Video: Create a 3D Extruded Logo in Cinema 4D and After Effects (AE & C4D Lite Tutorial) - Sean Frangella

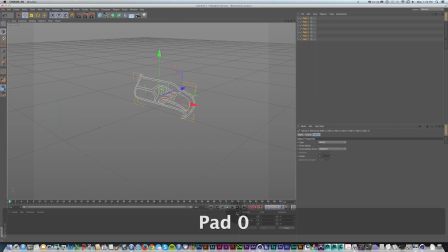4:08 So now I have my 7 paths, and first thing I'm going to do is just zero all those out so I get them in the center of my scene. And let's just start extruding.
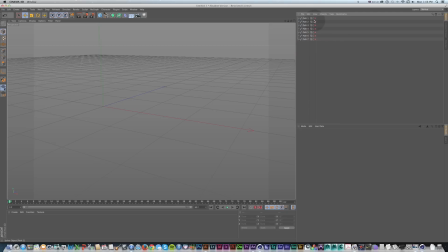4:20 So we'll start with this big shape here, which is our outline in white. And I'm just going to start naming these as we go through this so we can keep all of this organized.
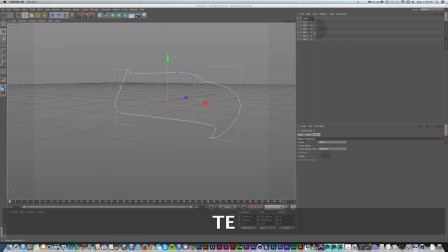4:32 So I'm going to double click, name this white, and keep them up here in the file manager organized as I go through them.
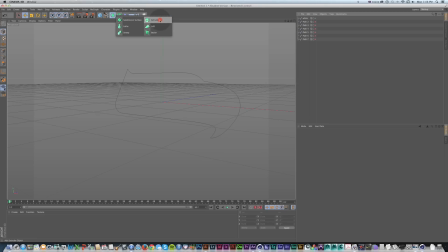4:40 So I have white, and I'm going to go up here and get our extrude and drop this white into the extrude.
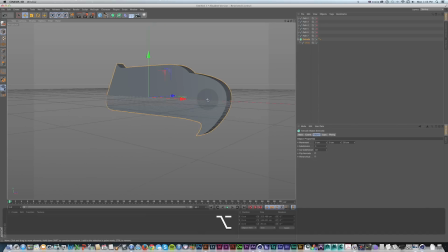4:49 And there we go. We're starting to get some depth to this. So I'm going to make this a little bigger. I'm going to make 60 centimeters, and that's a good start.
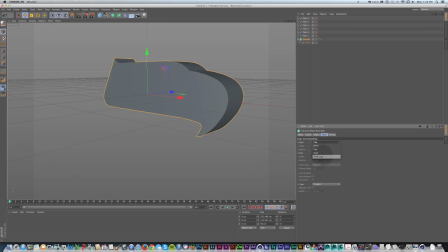5:01 And I'm also going to change our caps over here and add a fillet cap to both, leave it at convex, and add this at 2 steps and a radius of 2.
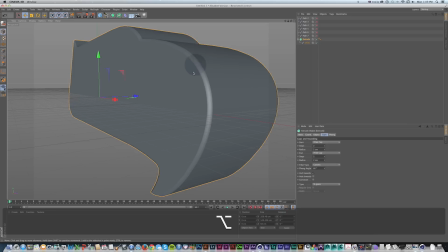5:15 And that'll give us a little more beveling on this and make it look a little more realistic.
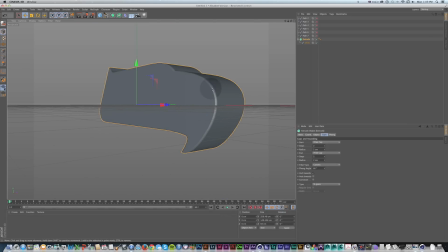5:21 When we see sports logos, they're always really chiseled and there's a lot of depth, and this will just help us get that. And there's a couple other bevel fillet styles over here in our fillet type, like concave, half circle, 1-step,
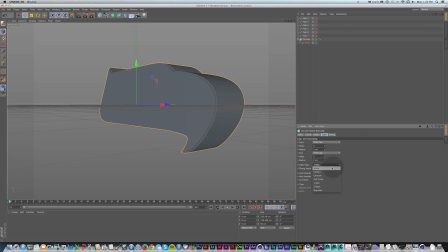5:37 2-step, which are all really cool too, and we'll add a couple of those other ones later on for the different parts. And I like to work with this display with lines on, so I'm going to go to display, garage shading, lines, and just get all of those on.
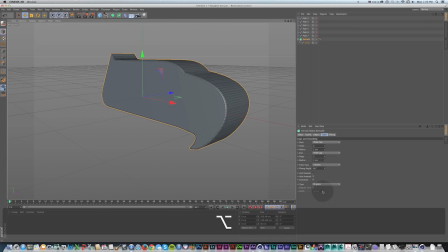5:54 And that shows that I want to remember another step of this type. I want to change this to quadrangles. Now, we can leave it as n-gons, but that can cause problems later. You could triangulate it, but I'm just going to go quadrangles, and we can see that this will give us all of
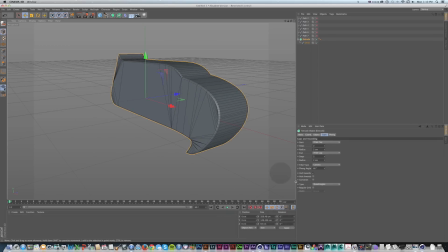6:09 the polygons actually being cut up as opposed to just this one n-gon shape. So I have my outer shape. This is good. I'm getting some depth here, and we're getting there.
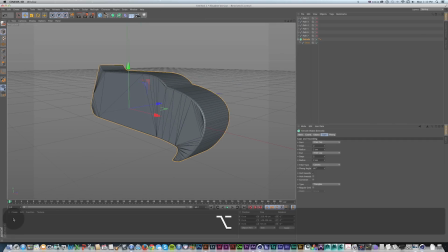6:22 So just to keep things moving along, I'm going to add a new material down here to get this white color. Because if we press Command R now, it's just this gray shape. So I'll just call this texture white, and I'll double click this,
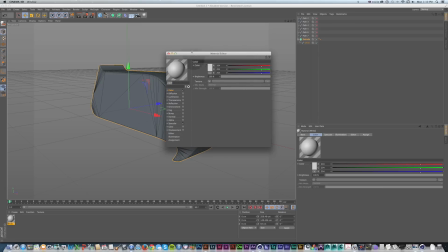6:39 and I'm just going to make a little bit of basic textures just to get some color shading and reflections when we add lights later. Not too complex, but just add a bit of detail to it. So I'm just going to make this white. Since I know that this is white, I don't need to grab the colors from the Illustrator document quite yet.
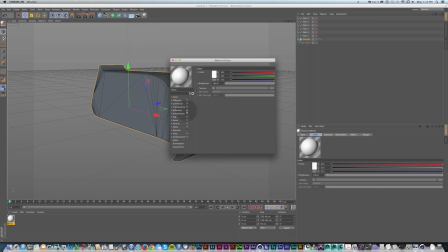6:59 And I'm going to add a bit of reflection. Now I'm going to leave it at 100 brightness, and we'll probably tweak this later, but I'm going to put on Frangella so we get that edge to it.
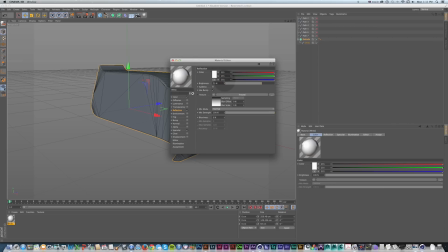7:11 So it's not fully reflective, and maybe turn it down a little, but so there's partial reflections, but not fully chrome. So we see if it's not on this, and we leave it at 100,
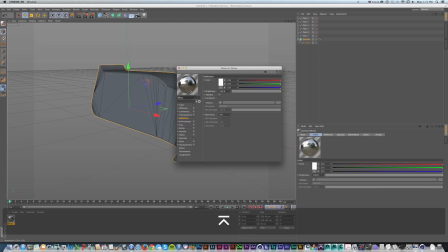7:23 we're just going to get that huge chrome ball and kind of lose our color texture. So again, little arrow and Frangella, and I'll just turn this down to 50, and again, we'll tweak all these later more.
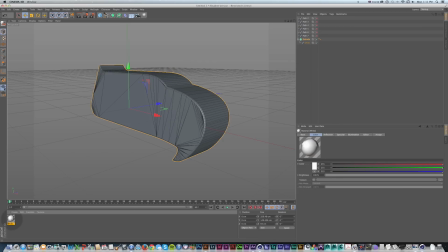7:36 That'll give us kind of a base. So I'll drag this, I could, onto my shape or onto this extrude,
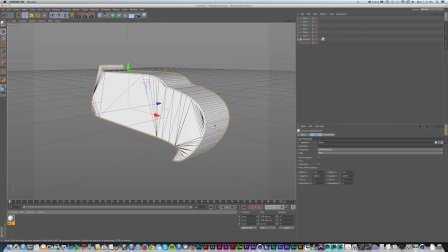7:43 and that's going to drop the texture onto everything beneath it.
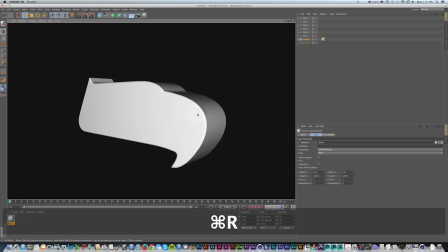7:48 So now if I Command R to render, I see that I'm getting some color, which is a good start.
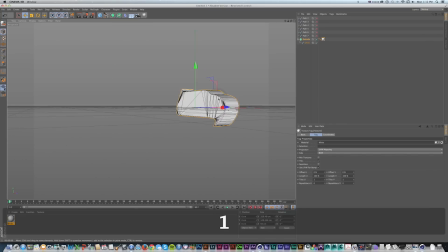7:55 But as we're looking around this, it reminds me that whenever we see these sports logos, they're always really big and heroic,
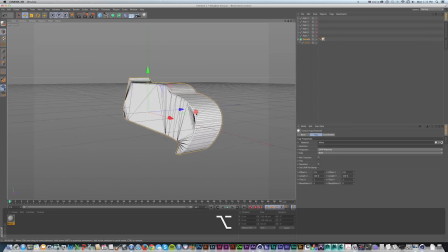8:01 and this just looks kind of, it's a logo, but it's not as big and theatrical as we would think it would be.
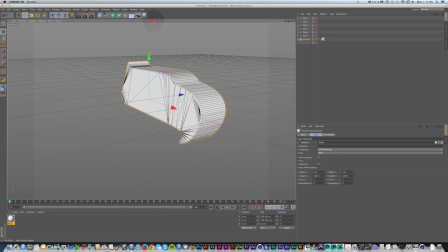8:07 So this is a good time to add a camera and kind of set this up. So we have our camera now. I'm going to press the white little square here so we're actually in the camera.
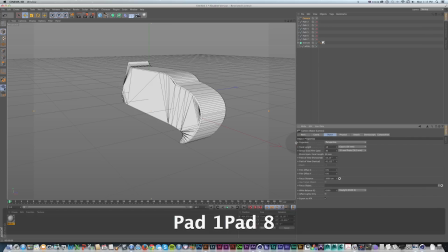8:17 And I'm going to change the focal length all the way down to 18. And it's going to look like it's moving away, but it's actually changing the focal length.
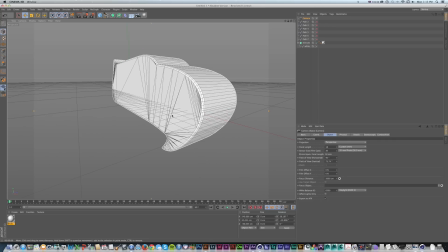8:25 And if you're familiar with film, once we zoom back in here, now this thing looks really big and heroic.
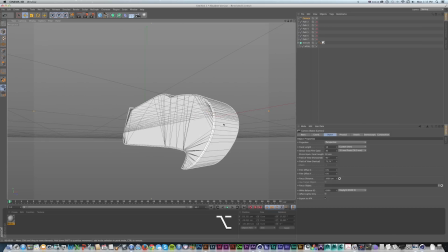8:32 And we're getting that lens distortion that you would see from a fisheye type lens.
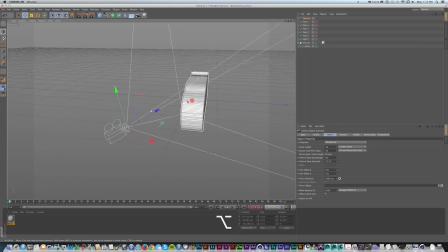8:37 And if we click this little white square again, it's going to zoom us out of the camera so that we can still move around and light our scene without that distortion.
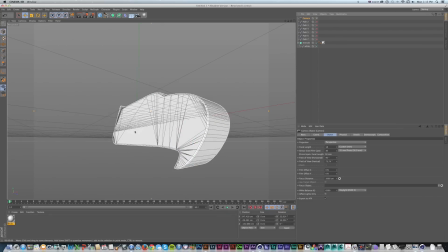8:47 So I'll pop back in here. We have our logo set up, and this would be a good time now to add lights in the floor and kind of get our basic scene set up before we do the rest of the extrusions.
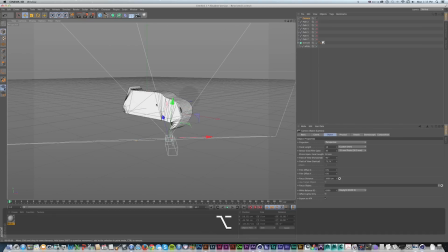9:00 So I'll pop back out, and we're thinking about our big picture, so I'm going to add the lights and floor,
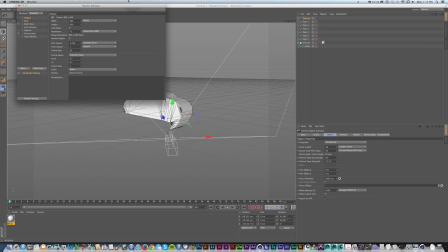9:09 but first I'm going to change our render settings to our video format because we're just defaulted to Cinema 4D,
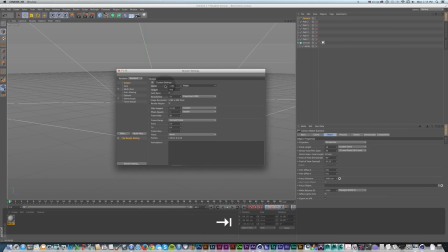9:15 so I'm going to put this at, in this case, 1280 by 720.
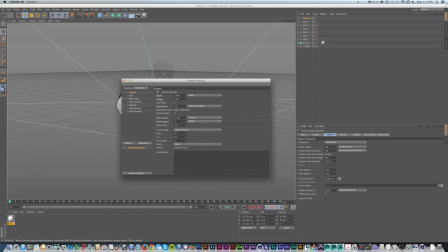9:19 So when we start rendering to the picture viewer and ultimately After Effects, we're coming in with an aspect ratio that's appropriate for video. And we'll get into a lot of these other render settings later, as well as some of the differences if you're on Cinema 4D Lite. So that gives me my video format,
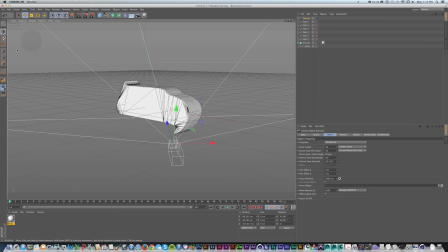9:38 and you can see here we'll get a little bit of gray bars at the top and bottom so it can tell you what your live area is.
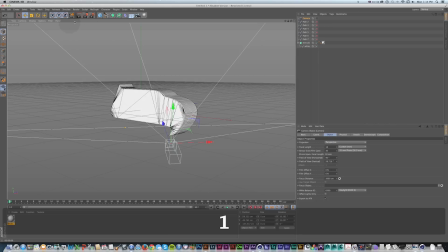9:46 So first thing I want to do is just make a
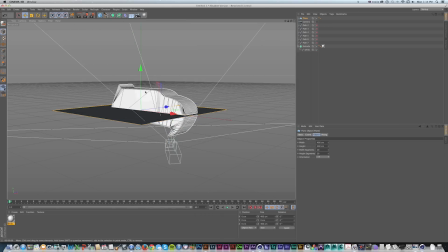9:51 flat, solid plane and move it down, and this will be our floor.
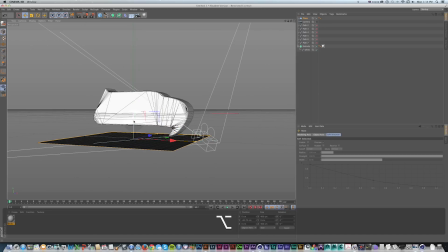9:57 Now we'll probably end up moving this a little more later. I just want to get it below it enough without it cutting in so we can have some shadows on there. But not so close that it's actually sitting on there. And I'm going to just make this huge, just make it 10,000 by 10,000.
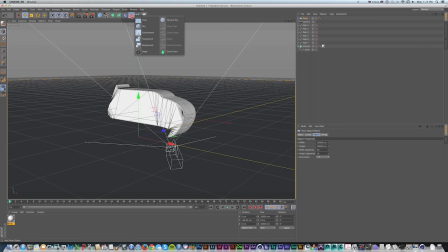10:16 And you could also do kind of the same thing under here, under the environment tab with the floor, but I just want to have this because I want to have control over moving it around and have more control over my scene in this case. But either of those would work fine. So I'm going to have this, I'm going to copy and paste this texture,
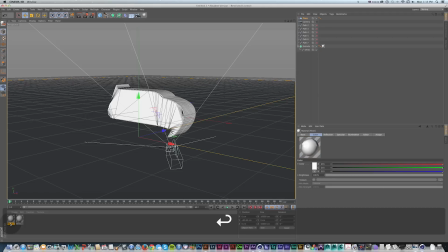10:34 call it floor, and since when we go back to our logo,
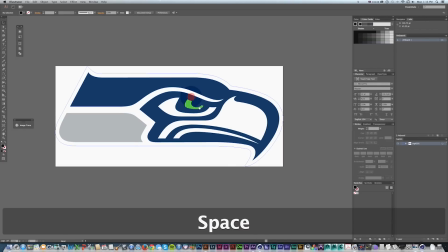10:40 we have this dark blue and kind of these emerald color schemes for Seattle.
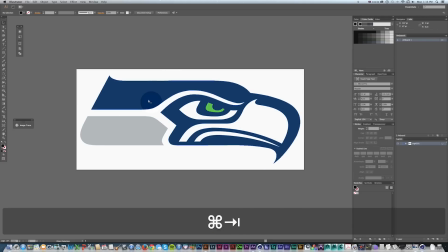10:45 So I'm going to make this a dark green, not necessarily from exactly one of these,
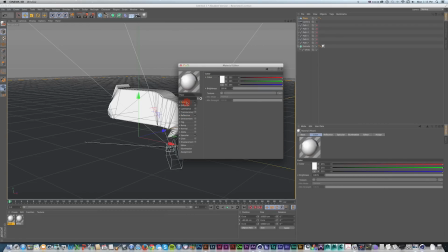10:50 but just to get kind of something that will build well with the color scheme of the logo. I'm just going to get dark green, kind of towards the bluish end of the spectrum. Click OK.
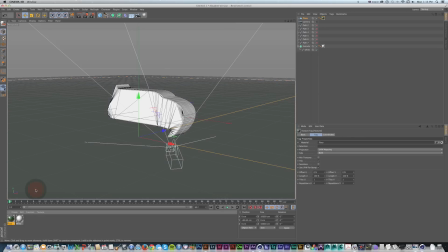11:02 And then I'll drag this onto my floor, and I'll double click this and rename it floor.
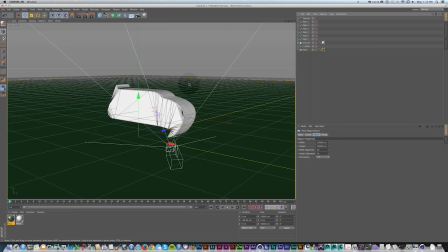11:11 Now, if we press render, Command R,
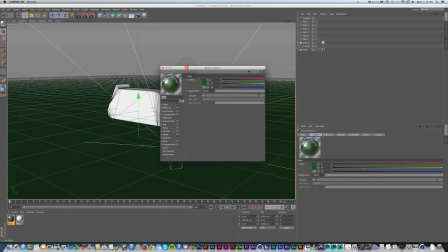11:15 we can see that it's a little reflective, so I want to soften that up a bit so it's not so reflective, so maybe 25.
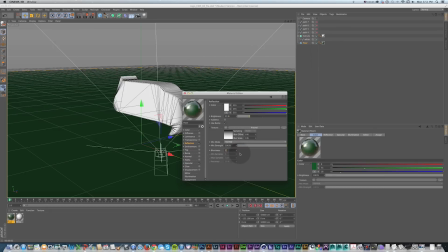11:23 And I also want to add a little bit of blurriness to this reflection, so down here at the bottom is a quick 5%, and I'm going to change the mix mode to multiply from normal. That way it'll blend better with this original green. So now if I close this dialog box and do a quick little render in the viewport,
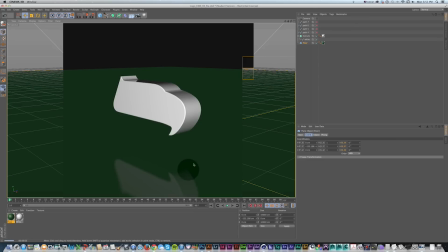11:41 we're going to see that we get a reflection, but it's nice and blurred and a bit softer,
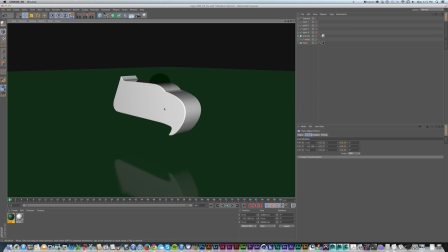11:47 which looks a little, quite a bit better than just mirroring the objects on the floor.
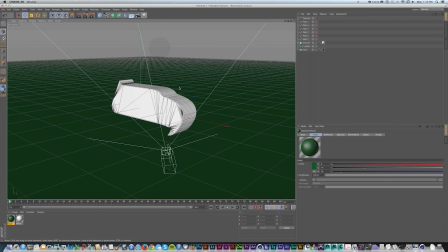11:53 So now I'm going to light my scene with basic 3-point lighting, but get some color in the lights and get some shadows on that floor.
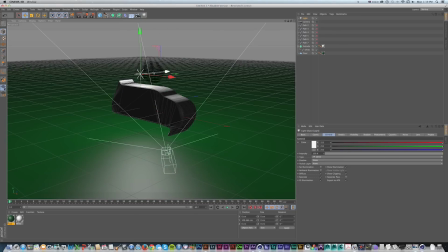12:00 So I'm going to add one light, move it just kind of over here off to the left,
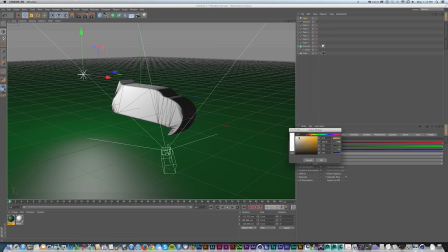12:07 and I'll make that a little bit of an orangish color, just a little bit of color to make it interesting. Change the shadows, in this case, to soft. We could use area too, but we'll just use soft for now.
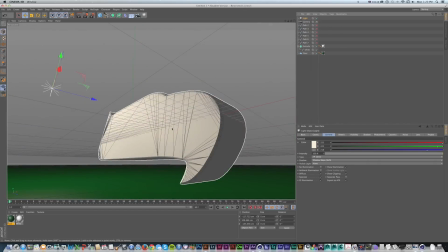12:19 Pop back into the camera, and now render this.